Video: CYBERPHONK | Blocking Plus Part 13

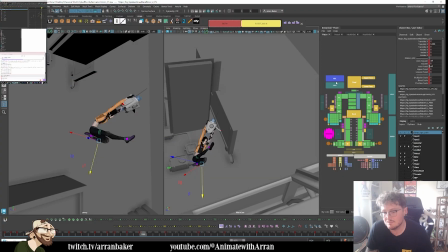33:57 I think it may need to be on ones, for instance. Maybe that's where we go back on a one again, just to read that transition of the foot. Or we do a speed line later. It's really, you know, there are different choices we can make here.
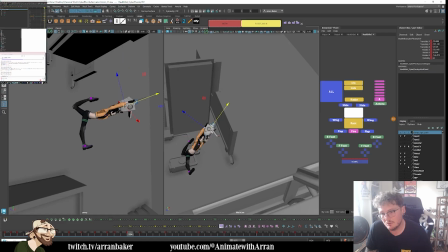34:16 So we're coming through, we're pulling up. Just tracking the path of the robot as well.
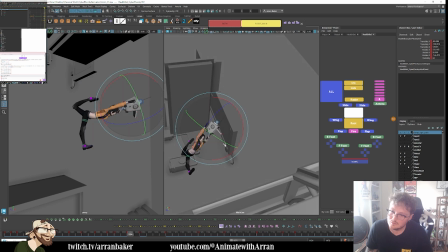I do want it to slow down because she's going to... all her weight's going to make it drop slightly. You'll see where I'm going with it in a second.
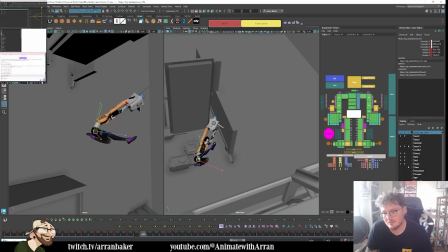So let me save that. I
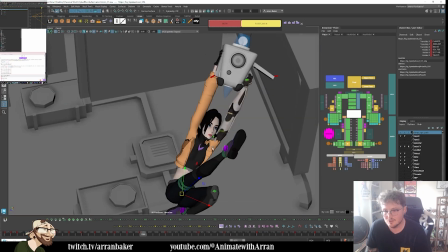35:02 can probably zoom in on this just so you can see a bit clearer what's going on stream.
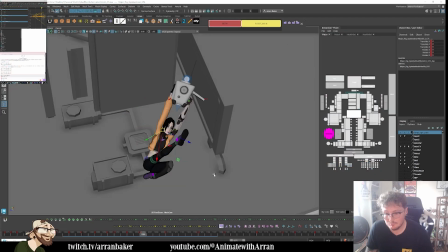35:12 And then I've got another in between to make through here. So again, this is where this is going to be quite an integral one, because this is the breakdown of her coming through.
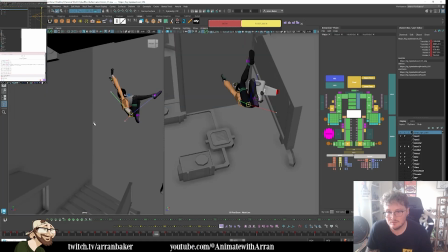35:27 So now if I go back into perspective, she's driving forward as she comes around.
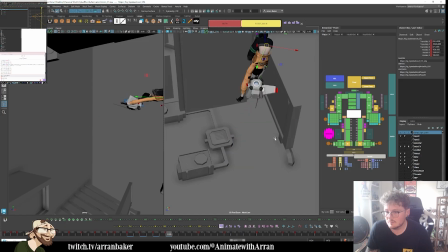And then it's going to drop the robot slightly. So she's pulling it around.
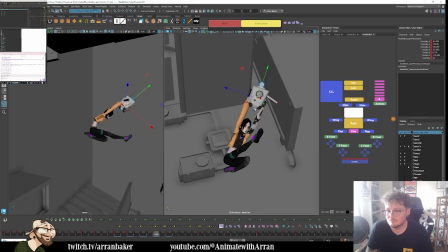And I do want to lean her back so that it's driving more with her hips.
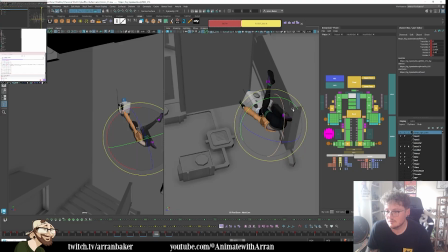36:16 And then I might be able to get a bit more of a curve in her spine. And her arms. So I'm just creating the shape first, and I'm going to counter rotate it.
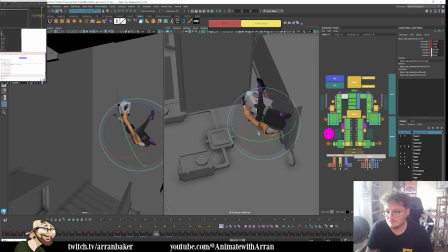Let's get a bit more of a bend to the arm flow.
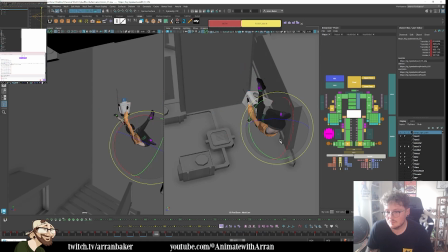Like this. And I'm going to keep this leg straight. Just as it drives through.
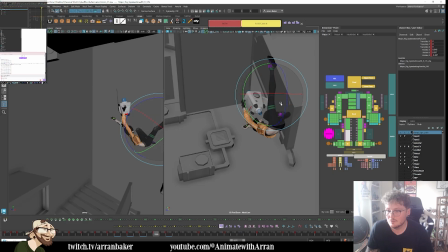So coming around.
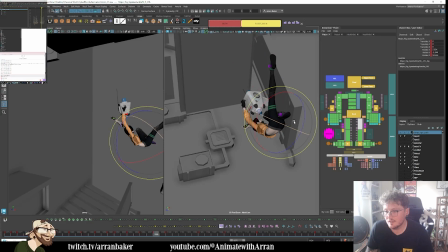37:27 We're tucking the other leg in, which is a nice contrast. Just getting a clear read on her face as we come through.
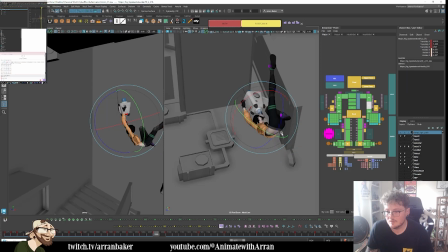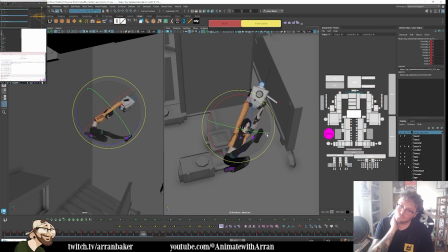37:58 Like this. So now we're coming around.
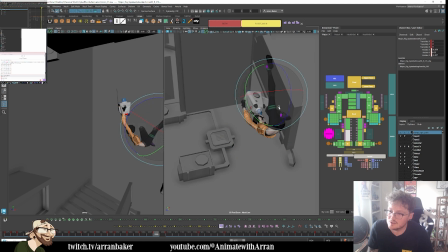38:04 Do I hyperextend the foot a little bit more?